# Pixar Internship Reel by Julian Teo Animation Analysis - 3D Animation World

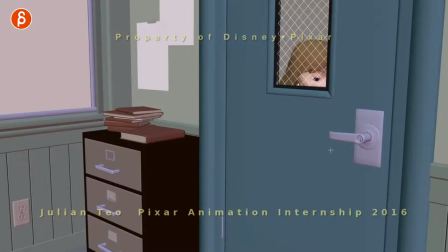[3:02]
Speaking of door, you look at this door handle which is awesome, you can see a little bit of move here, just a little bit, which means that her fingers are kind of draping over, holding on to it tightly, you can see how it goes back up, and then bam, then she opens it up. it's a little bit of a grip anticipation then I'm opening the
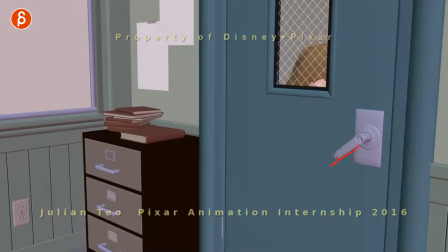[3:20]
door and you can see how it kind of overshoots and then comes back a bit again watch just that door handle in real time it's so cool it's that tiny little detail which again it doesn't mean that this is the make or break part of your shot if the acting performance is not good it's not going to work in general but I think it's just fun to do again it's very subjective but if your main performance is there and you take the whole set away you just look at the character and that is working the way is working the emotion is working all the beats are there the storytelling is clear and then on top of that you add a cool set with all the details that to me is just so much fun to do and to me kind of elevates the shot and just gives it that extra layer of polish and kind of you care about the shot more than just the character and there's more that you want to do to it and what i love is this
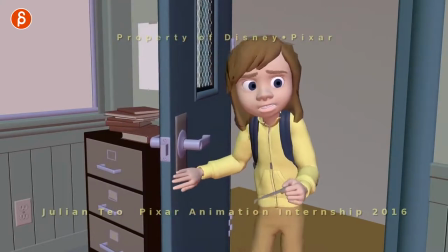[4:05]
the interaction between the character and the door when we talk about interaction sometimes you have interaction where it's kind of like a fight maybe like a punch but a punch is like a one-frame if at all for visuals it might be a zero visual contact point on in the shot I like prolonged contact where someone is holding on to something or leaning on to something where there's just a very clear and very difficult to do connection between the CG character and whatever set piece you have and in this case I like that she opens it like
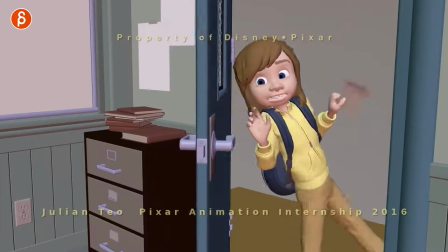[4:35]
this she's concentrated on that piece of paper but this to me also seems like she is familiar with this meaning that she's done that a couple
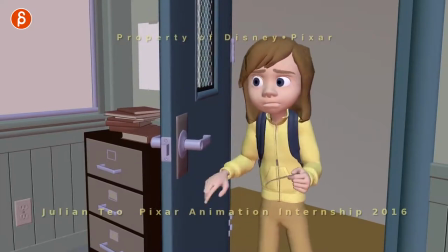[4:42]
times this could be one of her way of walking into a room pushing on a door which i think is really really neat so as she comes
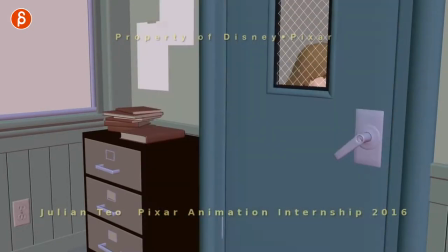[4:48]
in here i love the little steps there look at that i love that lean you can see the crossover on the legs she's
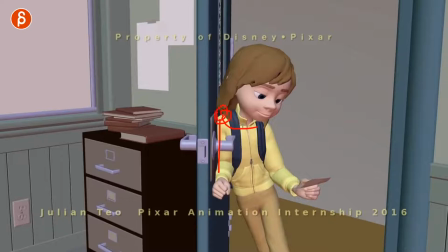[4:56]
really pushing on it and there's some tension in here with the shoulder up and the arm and that's why there's a little bit of fist there it would be kind of weird to have just a dangling hand which i think you could do it could be an interesting acting choice as well for someone to come in and why is
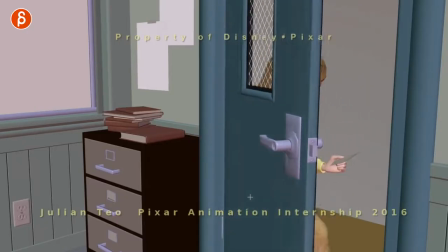[5:10]
that that arm like this who knows but i like that in this case there's tension through all of this section here and then
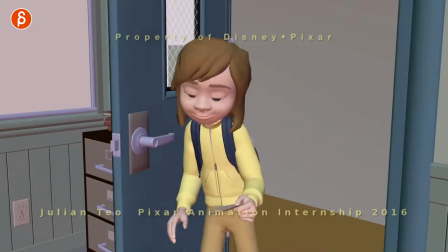[5:17]
it's also adds with when she lets go tension's gone she kind of repositions herself drops that arm and it has that that little moment of
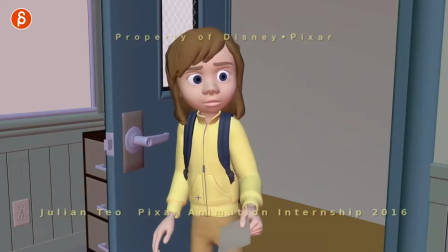[5:25]
whoop i'm in the wrong place again tension shoulders go up and it's very important to not neglect the shoulders let's go back just because it's so awesome